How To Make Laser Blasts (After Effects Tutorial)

Hey guys, it's STOOGE from STOOGE Media, and today I'm going to show you how to make laser blasts in After Effects for your short films.
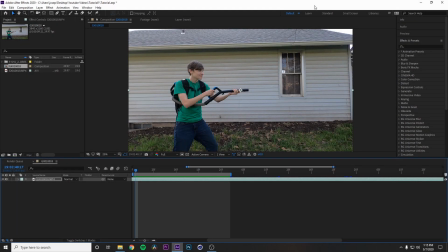0:06 So here in After Effects, we have Fusty McCrusty doing his best acting of a character in a sci-fi film. So we're going to help him out with that. At this point, what you're going to want to do is add some velocity to the gun so it looks like he's actually shooting and not just pulling it back.
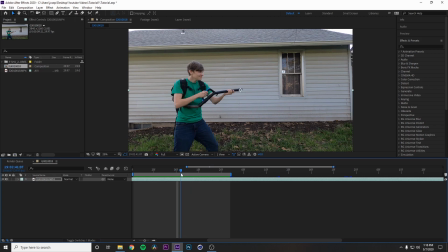0:24 What we're going to do is we're going to find the frame that he shoots on. So going to be about right here, and then we're going to split the layer and remove 3 frames. Alright, so now it has a little bit of velocity. See how that works?
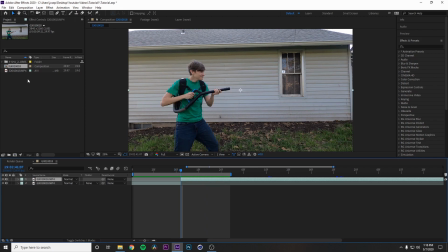0:45 Alright, so at this point I'm going to add my stock elements. I'm going to use the spell hits from actionvfx.com because they work great for sci-fi hits. I'm going to use this 1235 one, so we're going to throw it on here,
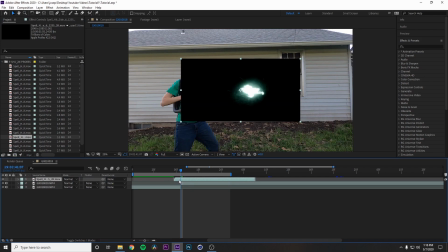1:02 find the best frame, so I'm just like right here, and we're gonna cut it off right there, so that will be fine,
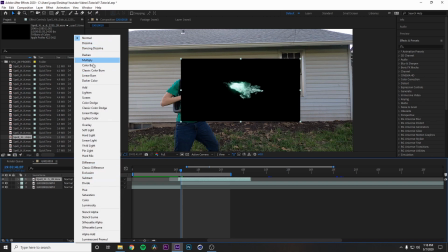1:14 and then pull it up one more time, and then add the blending mode to add, because I want it to lighten up in my scene.
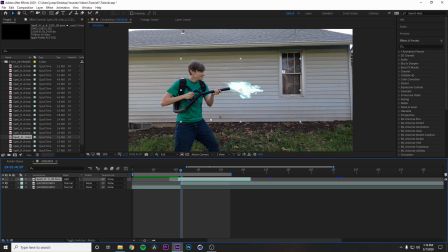1:21 There's a lot of ways you can remove the alpha channel, but in this circumstance I'm going to use the add blending mode because I want it to light up in my scene. So I need to rotate it.
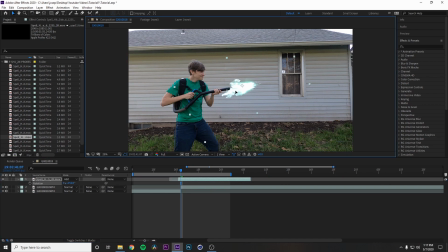1:36 So right there will be fine with the orientation of the gun, and then position it where you want it, and then bam. I think it needs to be a little bit more up here.
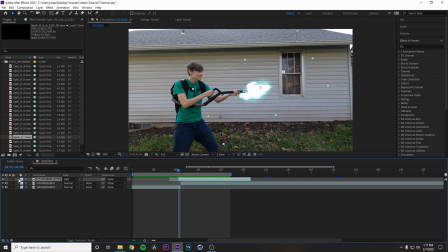1:48 Now I think I'm actually going to keyframe this because there's a little bit too much movement that I've created,
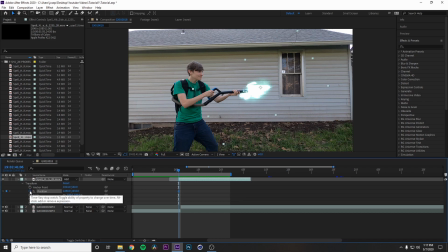1:56 so I'm just going to go to the position and then go 1 down and then keyframe it to right here and then leave it like that. Yeah, that looks a whole lot better.
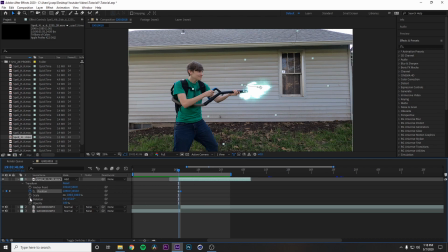2:09 At this point, I'm going to add my next layer, which will be the actual laser beam that comes out of the gun.
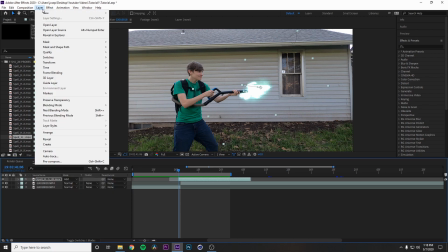2:18 So I'm going to go layer, new, solid,
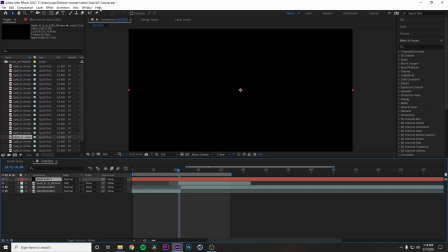2:24 4K is fine, yeah, and then I'm going to add the Saber plugin from Video Copilot. It's free, so why not use it?
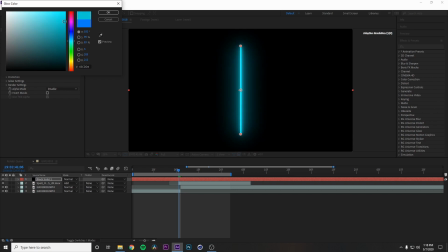2:34 And then the color I need a little bit more like so to match the spell hit that I have.
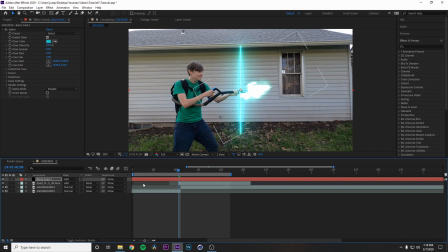2:44 Same thing, blending mode to add. And I'm going to cut that also so it starts off at the same point in time. So I'm going to go back there. And then I'm going to do the core start and the core end.
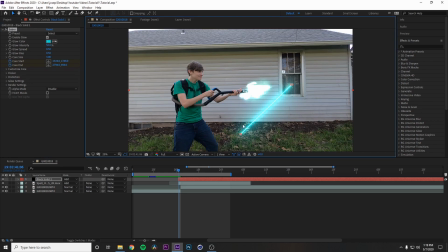2:58 I need to keyframe those because we're going to need the laser blast to come out of the gun like an actual laser gun. So I'm going to pull it back right there for this first frame, and then I'm going to keyframe it.
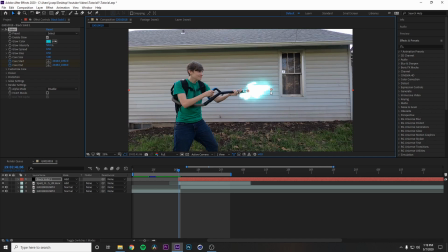3:14 So there, go page down, and then I'm going to pull it like so. Let's see what we have.
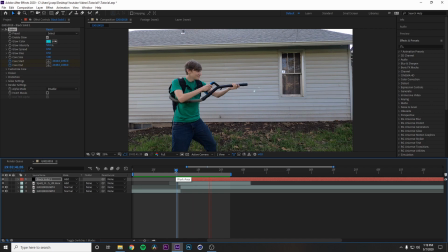3:29 Perfect. Now that looks like a laser gun, but not quite. So what we're gonna do is add this sort of bulge effect, so it gives it a little bit more sci-fi esqueness to the blast.
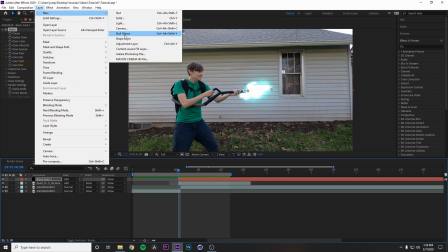3:48 So what I'm gonna do is I'm gonna create a adjustment layer and then add the bulge effect to it.